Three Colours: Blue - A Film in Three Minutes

A film in three minutes. Three colours, blue. As controversial as it might be to say, if you haven't heard the name Krzysztof Kieślowski or seen any of his work, then, quite frankly, you don't know cinema.
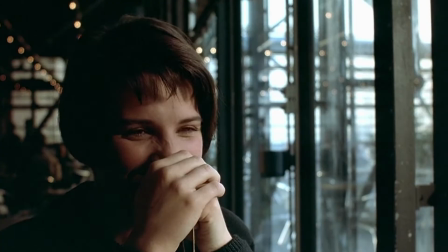And if that sounds like a typical pompous YouTuber kind of remark from yours truly, then hear me out, because Kieślowski's legendary status as being one of the greatest filmmakers of all time is well deserved,
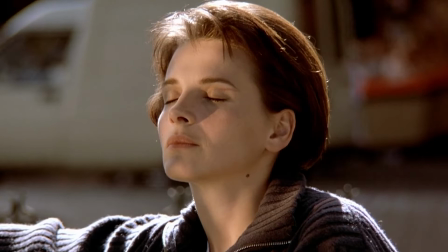with his magnum opus arguably being the iconic Three Colours trilogy. Inspired by the national French motto of Liberté, Egalité and Fraternité,
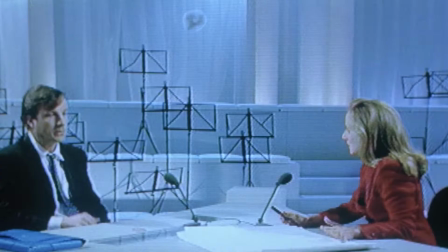the Three Colours trilogy stands to this day as the Polish director's most recognisable work by audiences outside of his native country.
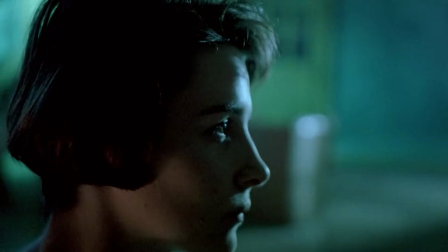Each of the three films' narratives symbolise and explore the ideals and concepts behind the French Revolution and its tricolour flag,
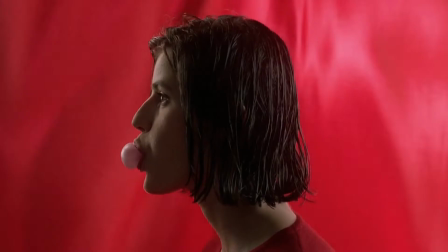with liberty represented by the colour blue, Egalité by white and fraternity by red.
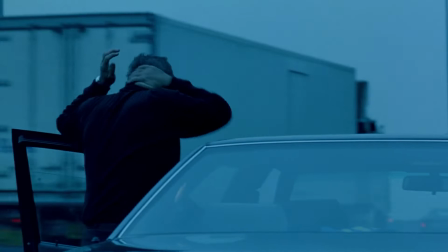The story of the first film Blue follows Julie, the wife of a famous European composer, Patrice, who tragically dies in a horrific car crash along with their daughter.
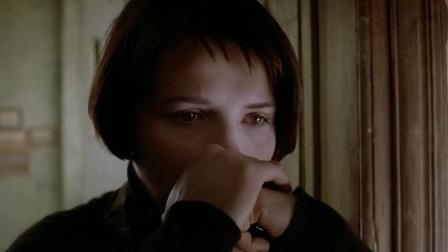After an attempted suicide, Julie slowly recovers and begins to distance herself from her old life,
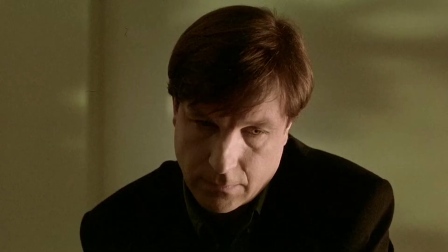selling her possessions and moving to Paris in the desire to liberate herself from the past.
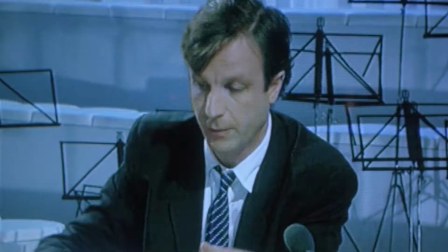But when her late husband's assistant Olivier, a man Julie has feelings for, attempts to finish Patrice's final symphony for a concert of European unity,
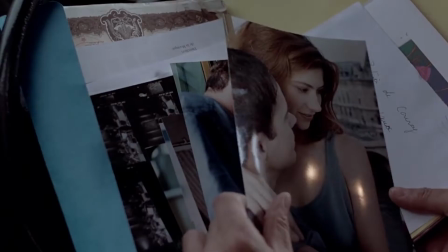Julie is forced to start facing her grief and come to terms with her own family's demise.
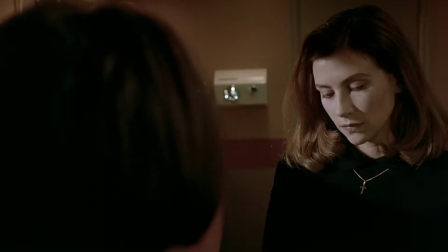But in doing so, she soon discovers that her husband had a secret lover, who is also now pregnant with his child.
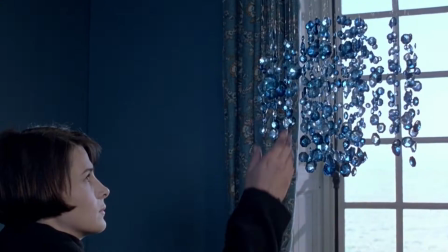For each film in the trilogy, the use of colour acts as a powerful motif.
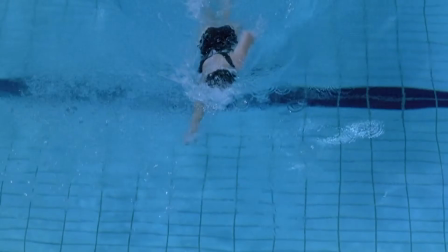For the first entry, blue is used heavily throughout, both at times in subtle and in far more obvious ways.
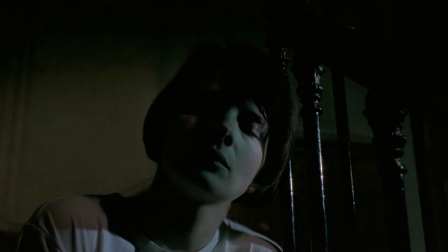This stylisation of light is a trick used by Kieślowski to heighten the attention of the audience,
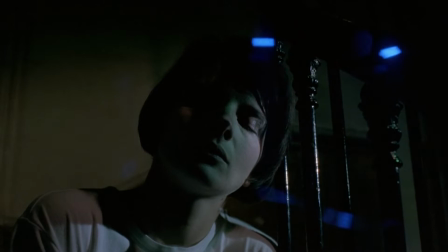forcing us to notice and question the use of blue in a scene whilst absorbing the narrative information each moment contains.
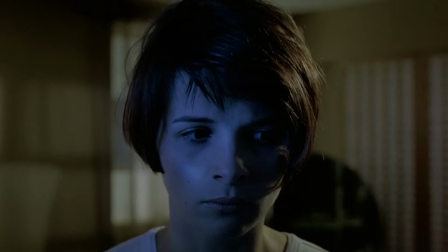For Julie, blue light is a representation of the past that she is attempting to move away from, and it often appears whenever she is contemplating the car crash.
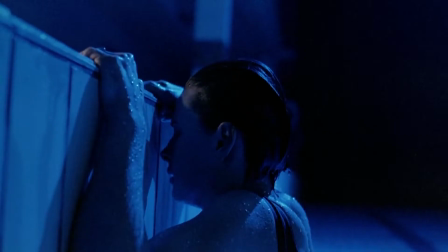The director himself has said the trilogy's titles and choice of colour simply rested on the fact that the films were funded by French production companies,
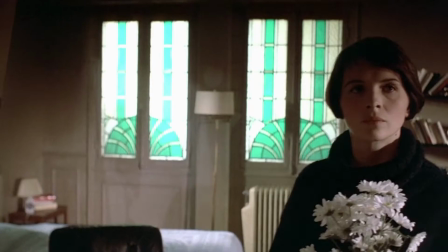and if they had been made elsewhere, the colours would have been different, but the stories would stay the same.
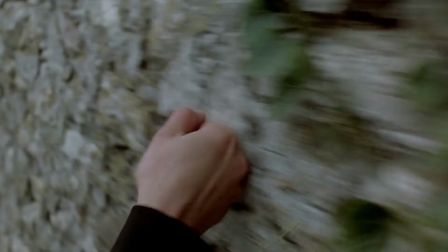Juliette Binoche's performance as the grief-stricken Julie is as subtle and captivating as the film's exploration of the concepts of liberty itself,
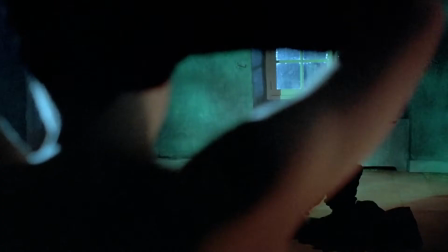whether that be emotional, spiritual or physical liberation.
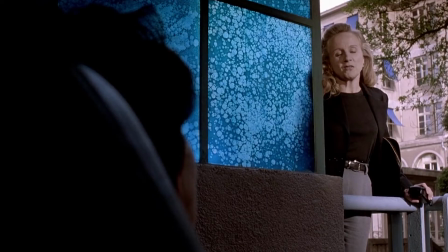The assorted cast of supporting characters act as representations of the kind of liberty she attempts to obtain as the story progresses,
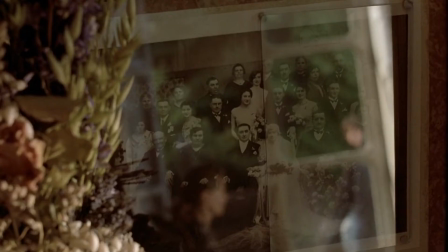showing her glimpses of a person that she could become if she so dared,
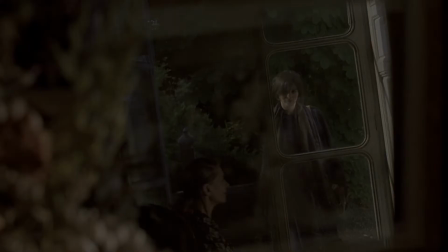and they provide important lessons to her about the consequences of her self-imposed journey that she undertakes.
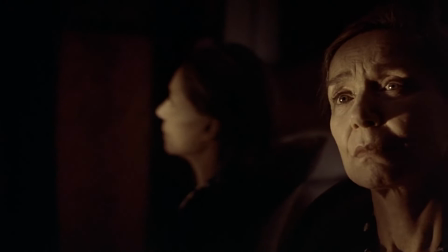As the first film in the trilogy, Blue provides a vivid introduction to the levels of narrative mastery Kieślowski as a filmmaker was capable of,
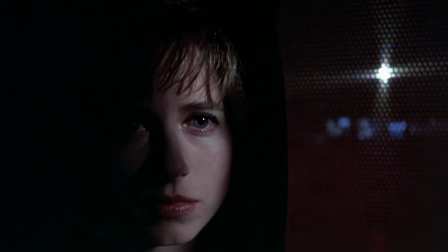and also acts as perhaps his most accessible film for first-time viewers who want to become more familiar with his work.
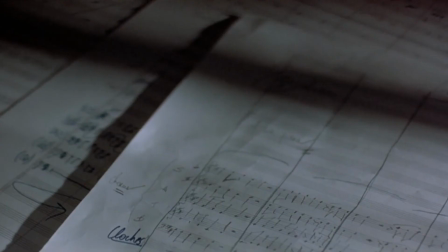It's difficult to summarise a film designed to complement and be complemented by two other stories,
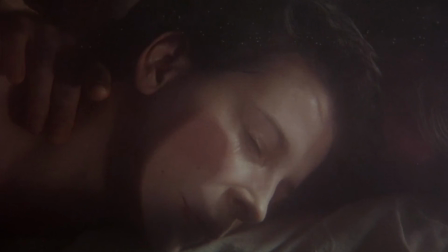but Blue on its own is proof enough that storytelling in Kieślowski's hands is as close to perfection as anyone could hope to achieve.